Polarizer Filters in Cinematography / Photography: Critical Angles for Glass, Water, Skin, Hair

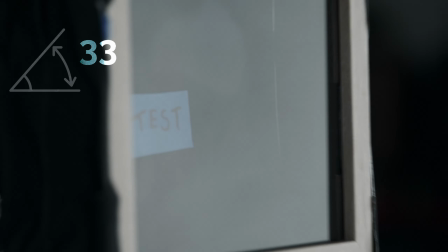You can see the white glare of the cyc wall diminish or increase as I rotate the polarizing filter.
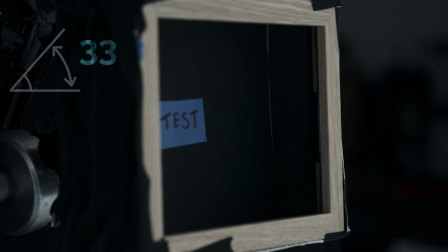This is allowing us to see into the shadow box as the polarized light is removed by the filter.
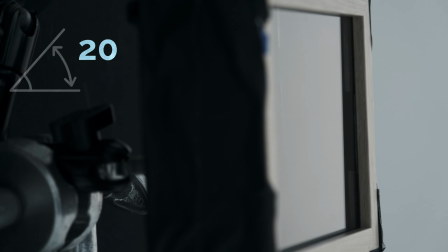And finally, let's shift over to 20 degrees, which is a pretty steep angle to the glass, and the effect of the polarizing filter starts to wane.
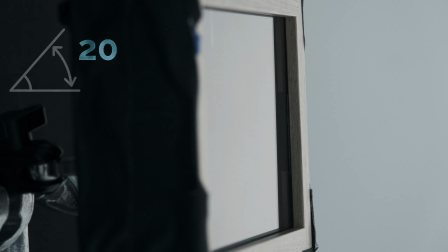Now, in your next art film,
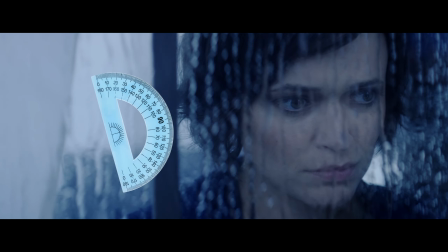are you going to whip out the protractor and walk up to the window and find the perfect angle so you can see the sad woman crying behind the glass?
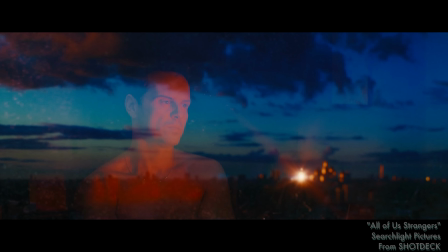Maybe, maybe not. Maybe the composition of the scene actually looks better with the camera placed somewhere else.
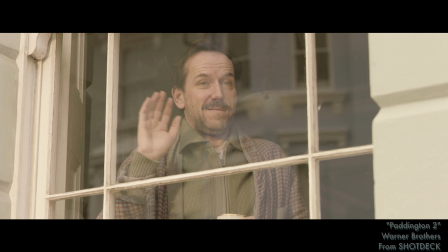However, if you are going to use a protractor on set, please comment below.
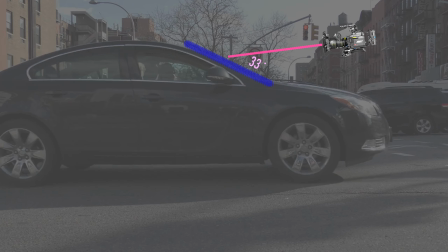We are fortunate that car windshields are generally sloped in such a way that if you need to look inside to see the actors seated in the vehicle, A
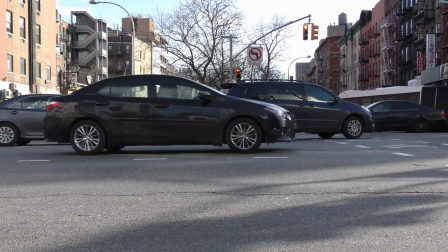camera mounted to the hood generally lands close to Brewster's angle, and so polarizers are a great tool for reducing glare in this scenario.
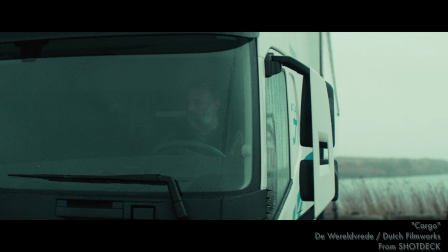Boxy trucks or windshields with a heavy curve are going to make this less effective.
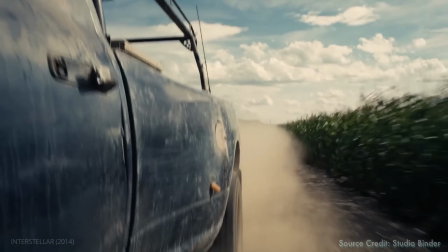Let's say you have a project coming up with a critical scene, and you know the vehicle you are going to be using.
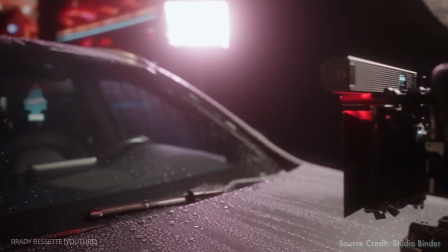You can prepare the camera angle ahead of time, especially if grip hardware is going to be difficult to use, say driving on a freeway at 60 miles an hour.
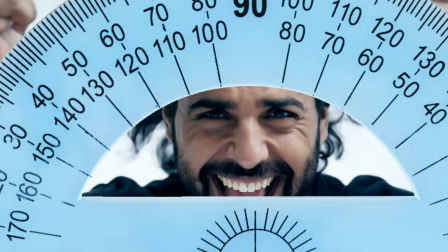So bring that protractor to the Scout.
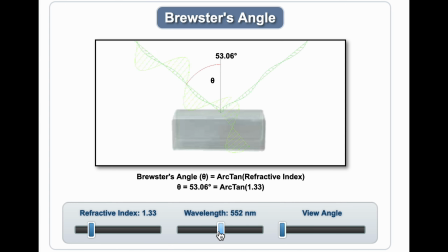Let's talk about water. Water has a Brewster angle of 53 degrees, which isn't too far off from window glass.
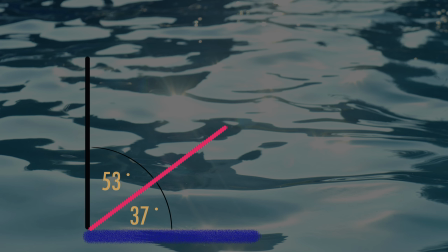The angle relative to the surface of the water would be 37 degrees for those of you who don't do math.
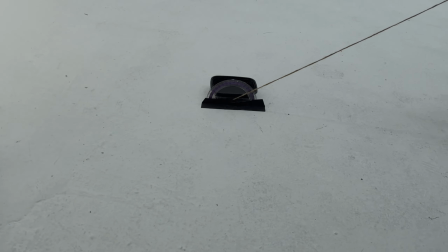Here's another test using a plastic dish filled with water. We're going to remove glare from this still water.
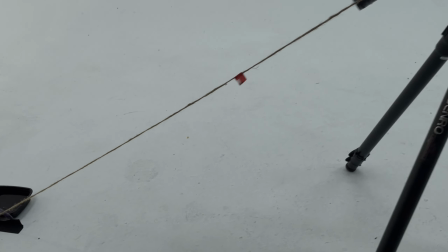And the key word is still. Ripples will change things because the surface is no longer flat.
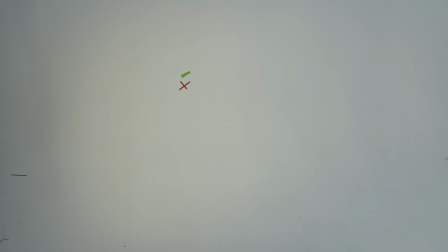I stuck some bright tape to the set wall, and it's within the reflection,
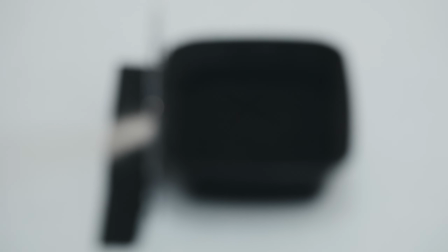and so if I place my camera at 37 degrees to the water surface, I can remove the glare and see into the dish.
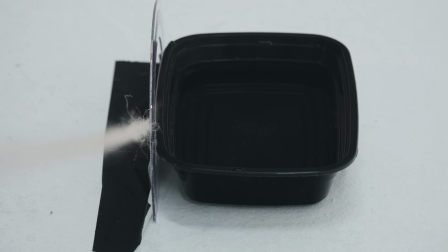It isn't as common to have to shoot into water, but if you have a pool scene with characters underwater, you have puddles on the ground, you have a monster in a lake, it's good to know.
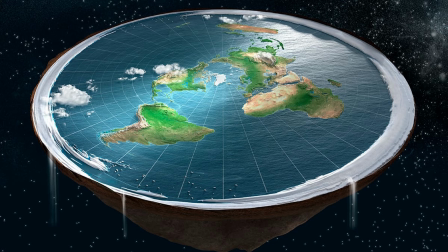And water is always going to make measuring the angle easy on you because its surface is always in the same place, flat, in line with the Earth. Thanks, gravity.
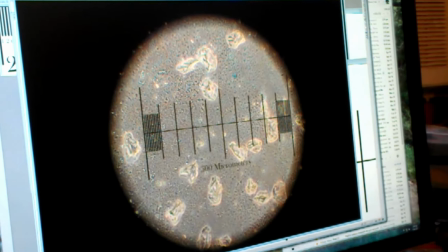Let's talk about skin. Skin also has a Brewster's angle.
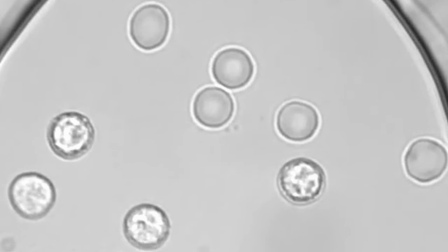It's not a precise number because we all have varying amounts of water, fat, and oil in our bodies, but there is a generally accepted angle.
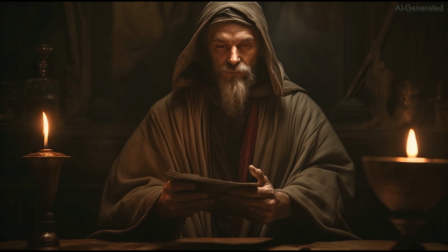For this test, I acquired a flat piece of skin for us to test the glare and polarization angle.
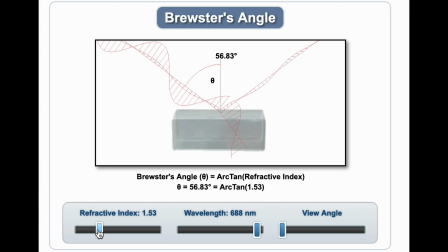No, I'm just kidding. Skin generally has a Brewster's angle very close to water, about 54 degrees, and hair is closer to glass, about 57 degrees.
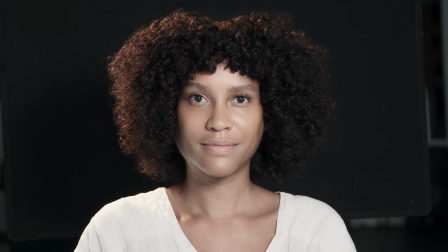Here's our beautiful model on a stage. Notice the reflections in her hair and on her face. As I rotate the polarizer, all of these fluctuate and change.
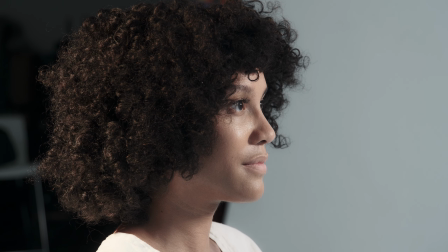If we move over to a profile angle, we can see how dramatically it can affect the appearance of the face.
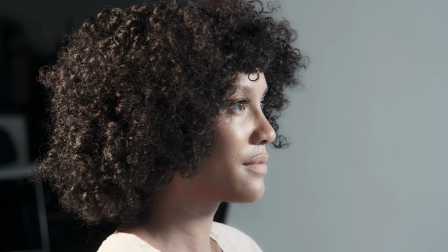So here's the thing about skin. It isn't flat.
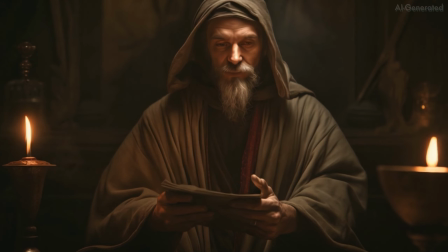I mean, even if I had gone to great lengths to acquire a piece of skin through questionable means,
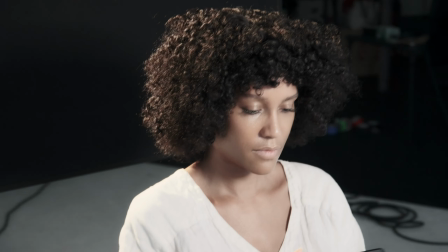a simple flat rectangle doesn't represent the complexity of the face and the volume found in hair.
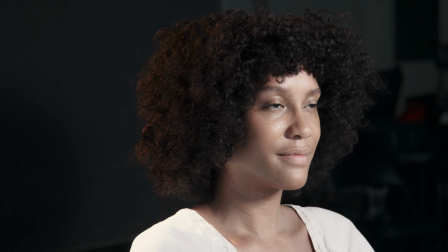A polarizer can be a great tool to make the skin look a little more rich or less glossy, especially in a featured close-up.
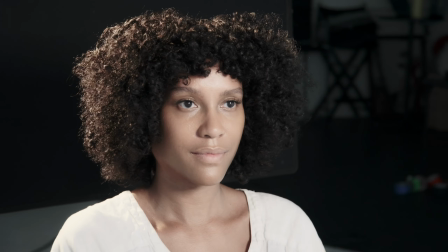If you're doing a tracking shot of a person while the camera wears a polarizer, the effects could change.
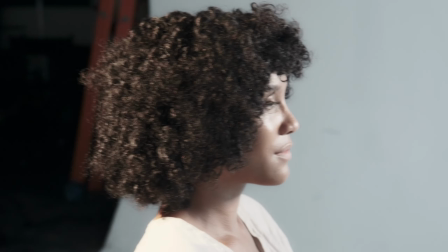If the body and camera are both moving, different parts of the skin and hair might fluctuate in their reflectivity, which, depending on the scene, could be a negative.
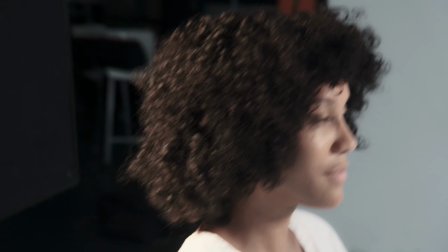The human body has curve and shape, so you're not going to be able to reliably predict the angle of polarization like you would with water or glass.
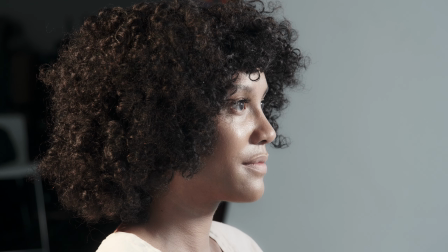Whoa, put away that protractor, you're freaking out the model. So you'll have to dial in these creative choices for a face to taste.
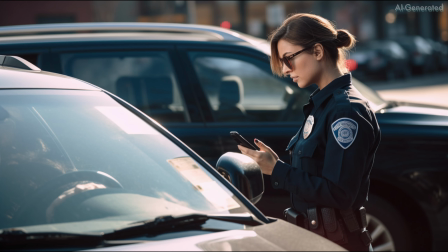Finally, let's consider a scene that combines multiple elements.